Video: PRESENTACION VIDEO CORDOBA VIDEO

Un saludo a todos los amigos del VideoMed Córdoba y muchas gracias por permitirnos la oportunidad de compartir con ustedes parte de lo que hacemos en audiovisuales de salud acá en Cuba y exactamente en la ciudad de Manzanillo. Gracias por permitirnos al menos llegar por esta vía, por vía digital a ustedes y esperamos que evalúen nuestro trabajo. Ha sido un poco difícil llegar al evento, pero yo pienso que vale la pena y conversaremos en estos pocos minutos que nos faltan sobre la característica de los materiales y de alguna manera vamos a darles una panorámica de cada uno de los trabajos que hemos realizado y que le llevamos a ustedes para
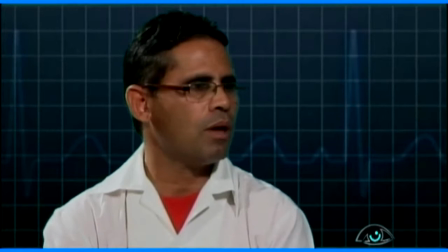que lo evalúen.
En el caso de un paciente bajo cirugía ambulatoria, está sujeto a las complicaciones, en primer lugar, de los anestésicos locales.
Entre las obras que presentamos al video MED, que serán vistas por ustedes, se encuentra el programa Visión Médica,
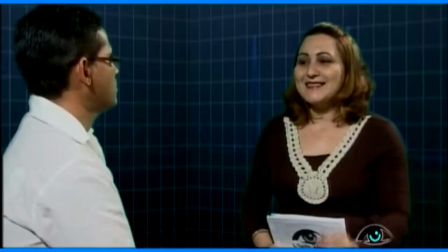un programa de televisión de una frecuencia semanal por el canal 66, dura aproximadamente 12 minutos,
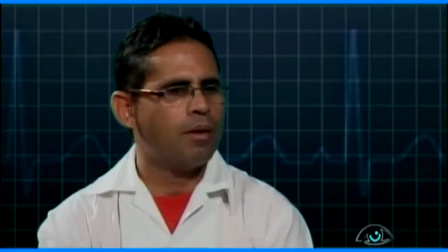y tiene diversas temáticas que tienen que ver con el ámbito de la salud y de la medicina.
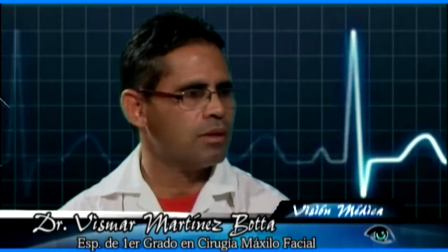Es un programa que se lleva a cabo en manera de entrevista con la presencia siempre de un prestigioso especialista de nuestra ciudad.
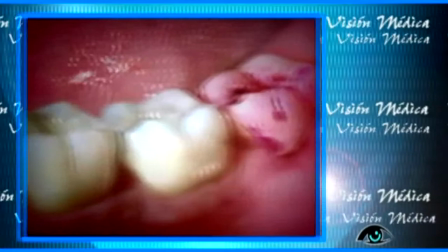Cuenta con varias secciones y en el programa fundamentalmente tratamos de apoyar el espacio con imágenes reales,
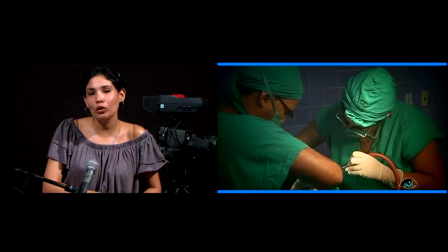imágenes de nuestro municipio que captamos con la lente de nuestras cámaras, fundamentalmente en visitas a hospitales y a centros de salud de nuestra ciudad.
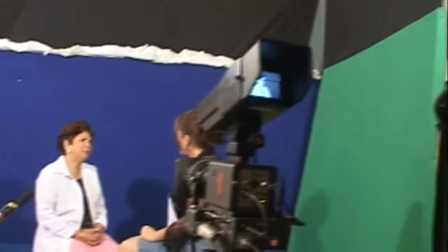En este caso, bueno, utilizamos la técnica del recorte,
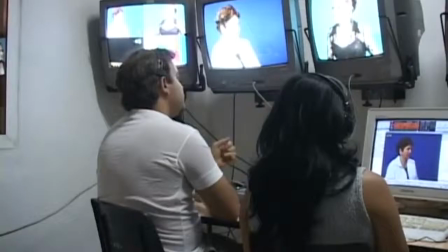la utilización del chroma key como se le llama, para potenciar desde el punto de vista visual la realización del programa Visión Médica,
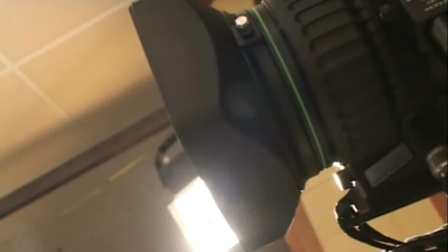no solamente dándole importancia al tratamiento del tema,
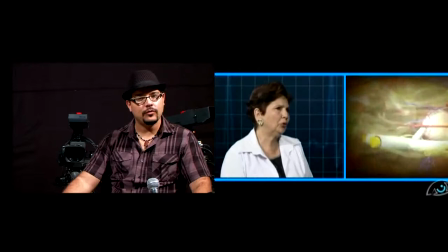que por supuesto es muy fundamental, sino cómo le vamos a llevar en cuestión de forma esta imagen a los televidentes,
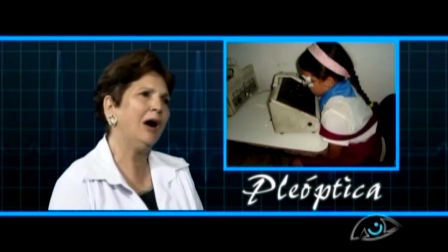el tratamiento de cada una de las imágenes de apoyo, la utilización de la infografía,
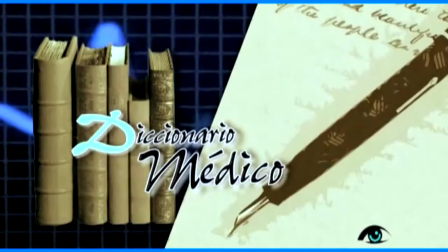de la tipografía, la utilización del diseño digital fundamentalmente para ganar en estética y bueno,
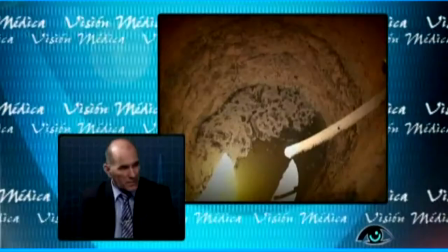por supuesto ganar en preferencia y que los televidentes se mantengan
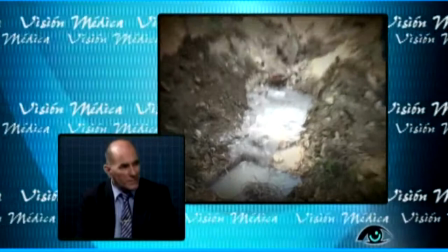el tiempo de duración del espacio frente a su televisor y además consumiendo de alguna manera,
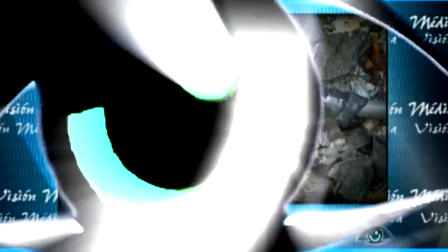por supuesto, el tratamiento de este tema que es el fundamental objetivo de nuestro trabajo.
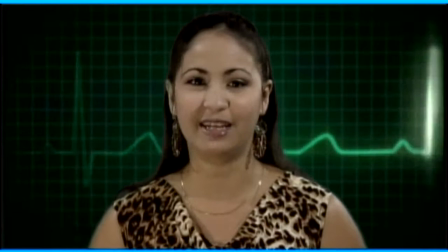Por lo cual, lo más importante es acudir de inmediato al médico.
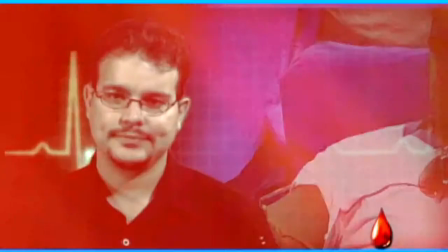Además del programa Visión Médica, les presentamos en esta oportunidad una serie de spots que forman parte de la campaña Salud para Todos, una campaña de bien público,
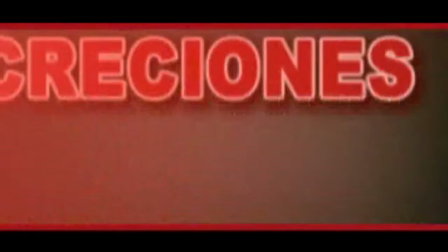una campaña televisiva de bien público que además tiene sus toques o sus aspectos de marketing social en ellas tratamos de abordar el tema de la salud
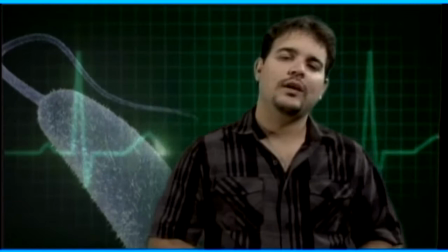visto desde otra óptica forma parte de esta campaña del proyecto inicial Visión Médica que yo creo que es el proyecto madre de todo lo que hacemos en este caso Salud para
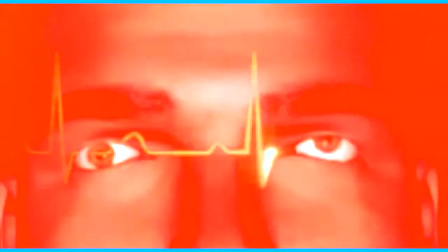Todos son spots que se dicen o que se escriben para personas que tienen cierto reconocimiento social en nuestra televisión fundamentalmente estamos hablando
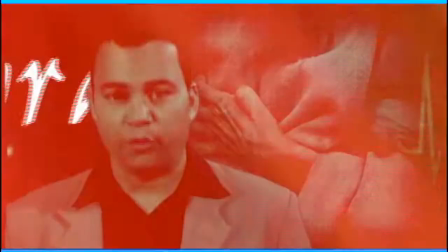de realizadores, de periodistas o de personas que con frecuencia salen en la televisión y que pueden ser fácilmente identificados por el pueblo.
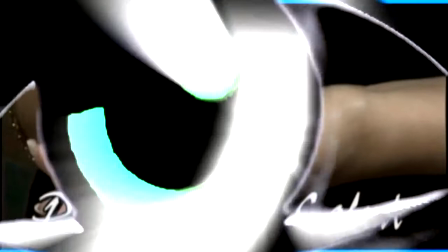En este caso, ellos dan mensajes de promoción de salud y de adopción de conductas adecuadas en torno a este tema, a las enfermedades, al manejo, a la higiene de los alimentos y otras temáticas que ustedes podrán disfrutar cuando vean los materiales.
La salud de la familia está en nuestras manos.
En el caso de esta campaña Salud para Todos se trata también del tema del recorte, el tema del cromaquí como fundamental herramienta desde el punto de vista de la edición
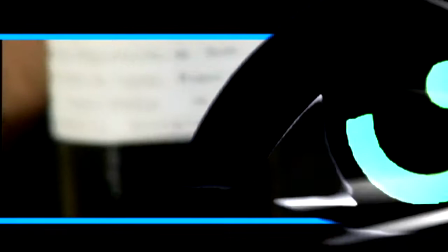para llevar a cabo la realización de estos materiales y bueno se trata de mantener una estética desde el punto de vista de la
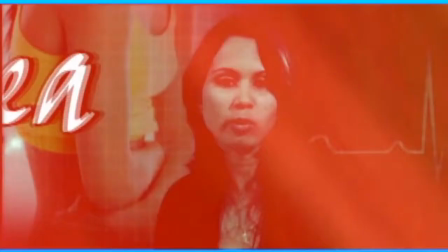edición, lógico manteniendo un ritmo en relación con el tiempo y el tema que se trata en cada uno de estos materiales.
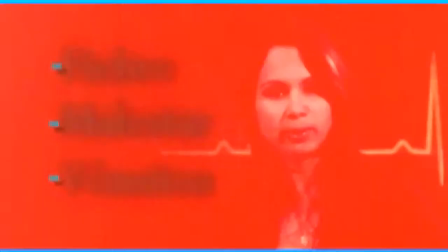Para la edición de estos materiales se utiliza la edición no lineal,
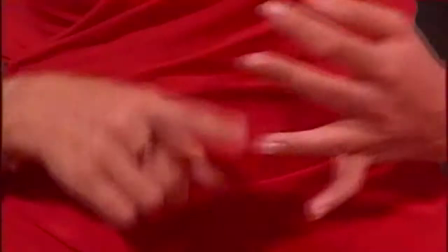fundamentalmente auxiliándonos en el After Effects y el Edu como aplicación de edición que se utiliza en nuestro canal y que utilizamos en nuestros hogares, que generalmente es donde hacemos la postproducción de este tipo de materiales.